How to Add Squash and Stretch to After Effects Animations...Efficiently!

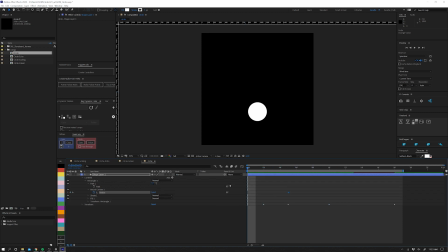(4:07)
We're gonna watch this, and now we have just a nice clean ball bounce. Let's move this keyframe over with terrible movement. So we're gonna grab our Y position. We're gonna go into our graph editor. I like to animate with both my reference graph and value graph up.
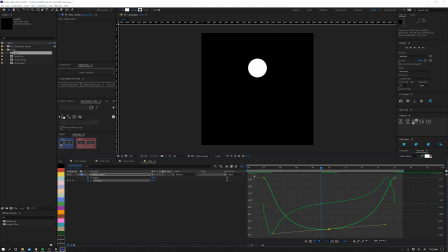(4:25)
That's just my personal preference. So we're gonna start to pull out these Bezier handles. I'm holding Alt right now and I'm clicking. And I'm just trying to create what would be a nice ball bounce, which means we're going to leave the ground fast.
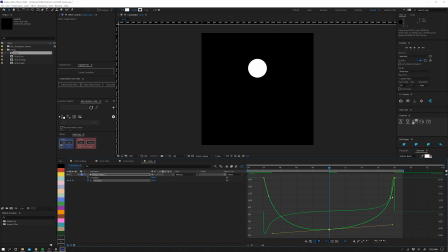(4:40)
We're going to ease at the top so we get that nice little hold. And then we're gonna go screaming back down into our contact point. So if I set up my RAM preview area here and here, and we watch, it's
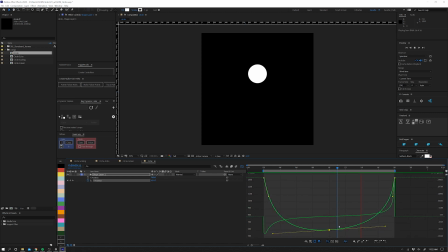(4:59)
passable. That might have been a little bit too extreme. I just want to make sure that this is solid first before I do any squash and stretch or any smearing.
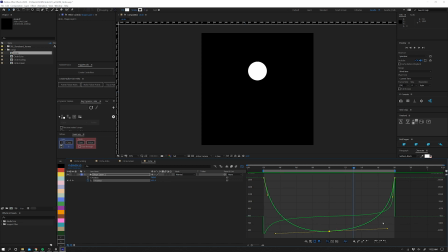(5:12)
Because if I adjust this later on down the line, I may have to go backwards and start adjusting the squash and stretch, and it just becomes more of a pain. So I make sure that this looks really good first. Then anything I do from this point on, I know is just going to be icing on the cake.
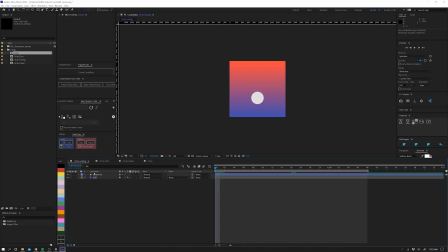(5:31)
Now let's talk about getting into squash and stretch. I have a comp here where I have just a basic ball bounce going. And here's a couple issues that can happen.
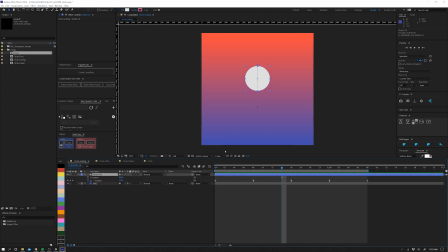(5:40)
Right out of the gate, I animated this ball with the anchor points in the middle, because by default, it should be or it will be close to the middle. Now, if you were to animate a ball bounce and you wanted to do anything with scale with squash and stretch, a lot of people will actually use scale.
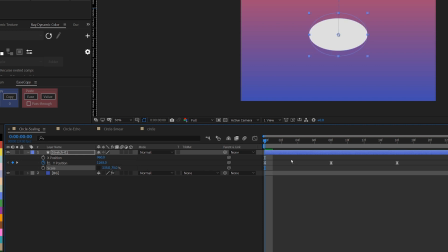(5:56)
So they'll uncheck this box and they'll start scaling it in the X and scaling it in the Y. So now if I show my rulers hitting control semicolon,
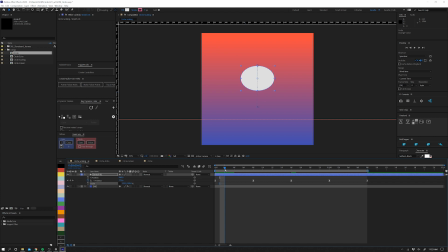(6:05)
it kind of works, but as I start to leave the ground and if I start to counter animate things, I may have points where the shape isn't resting on the ruler. It starts to get sloppy. And then the other part is if I scale in the Y now, because I didn't move my anchor point,
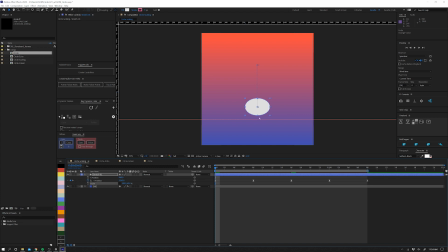(6:21)
I've created more issues because now I should be on this ground plane, but now I have to go in and I have to start counter animating. And that's gonna get sloppy because if I do that and I start to move forward, there can be times where maybe I dip below. And this is my opinion. I don't like seeing any shape distortion where it's just scales because it's not giving me any sense of weight.
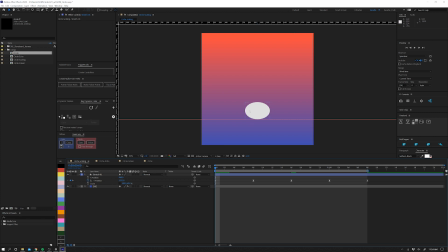(6:40)
I don't feel like this thing's getting heavier and trying to pin itself to the ground. I'd love to see some of those heavier points kind of hit and push off the ground rather than it always being that center contact point.
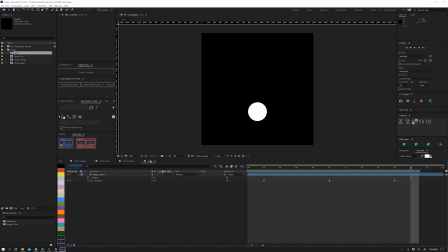(6:51)
So that's why I do it a little bit different. I'll go in and knowing that we've created this using a square, I'm gonna hit Control Shift H just so I can see my visibility again. I'm gonna twirl down my options. I'm gonna go into my path. I'm gonna set a keyframe. I'm gonna go into my rounded corners. I have a keyframe here.
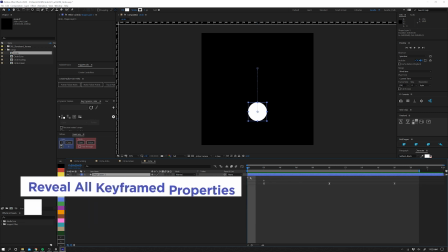(7:10)
And then using the quick key U with the layer selected, I'm gonna hide everything except for the properties that I have animated.
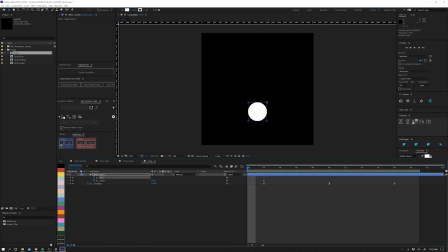(7:17)
For me, this makes it a whole lot cleaner when I get into animation. So right out the gate, we know we have a perfect shape. We need that kind of squash stretch. So what I'm gonna do is I'm gonna go forward two frames before we even leave the ground. I'm gonna grab this and I'm gonna start to move it down. And I'm gonna also move it out a little bit.
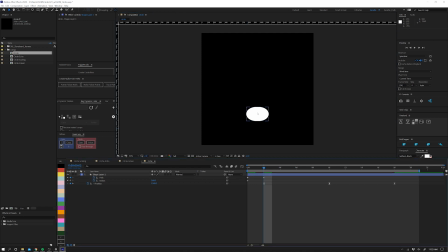(7:36)
Might be a little bit too much. And if you look at this, all right, now we're starting to get a little bit more sense of weight, but it still feels a little sloppy. You look at it and you're like, Steve, this isn't much different than scaling. But that's where our radius comes into play. And this is where I said, don't go too high on the radius. Because now, holding Control Shift H, I'm gonna hide my visibility again.
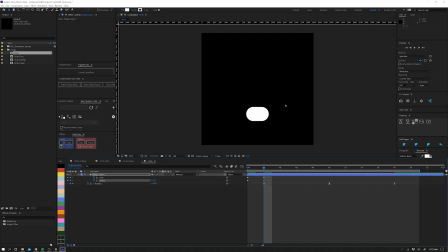(7:56)
I'm gonna just start to kind of create what I feel is a nice shape that this circle would go down to. So now if I scrub, pull down a ruler, you can see I stay on my ground plane, I distort, and I actually feel that sense of weight.